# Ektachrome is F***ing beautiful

I can then use those experiences to kind of transfer that precision into shooting on digital, which then helps the digital final product be better. So if you ever have the chance to shoot on film,
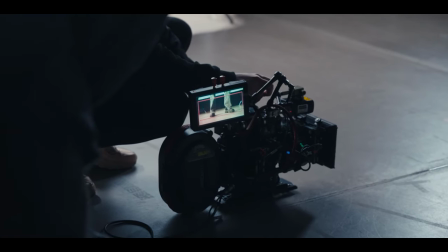(8:22)
I would say definitely take that opportunity because it will translate into how you work when shooting digital and your work may become better. Also, I do think it's wise to do a test or to have somebody that really knows what they're doing before you shoot an entire project on film. You should know what you're doing, but a little test never hurts. You You can also get Vision 3 or Ektachrome and put it in a stills roll and shoot stills with it and then have them develop it, how they would develop motion picture film so that you can run your tests without having it cost hundreds of dollars per minute. And you can just take one shot at a time and generate some type of insight on how to expose and how the film behaves.
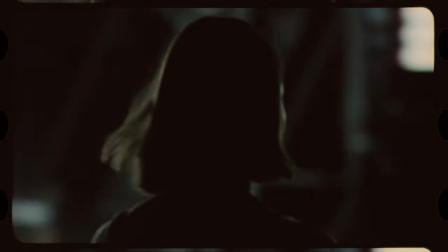(9:03)
Cut to some footage.
So you wanna go, you wanna hide underneath.
Okay so one other thing we can look at is kind of how this looks straight off the camera compared to Vision 3.
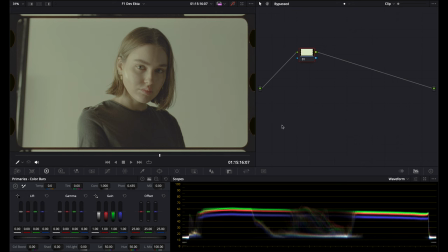(9:13)
So this is Vision 3 stock. At the moment, I don't know which stock this is, but if I find it within me to check after this, I will put it in text on the screen.
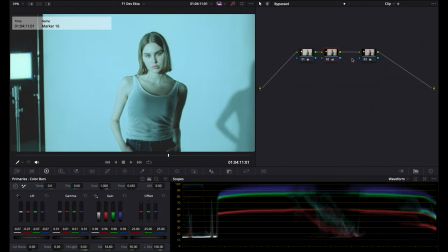(9:21)
And we can see the scopes right here. And then we can see the scopes in Ektachrome.
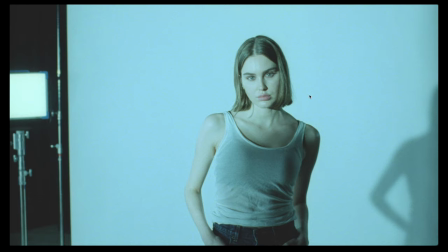(9:27)
These are different lighting scenarios, but we can just kind of see the differences here. This has a natural feel to it, like a warmth. And this has like a colder, greener, grittier look to it.
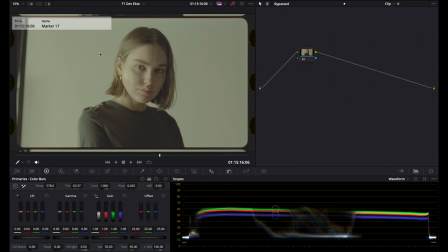(9:38)
And this can definitely be pushed around a lot and is more forgiving.
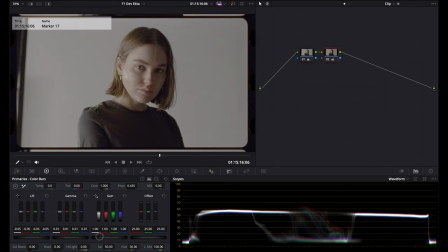(9:44)
This must be 500T. So while I love Ektachrome, I also love the Vision 3 stocks because there is a lot more latitude there and having a lot of highlight range is pretty fun. And you can really push these stocks around, which I will get into soon on this channel, along with the other million ideas that I have in my notes for videos that I want to share that are interesting. Okay, that's all I got for now. Peace.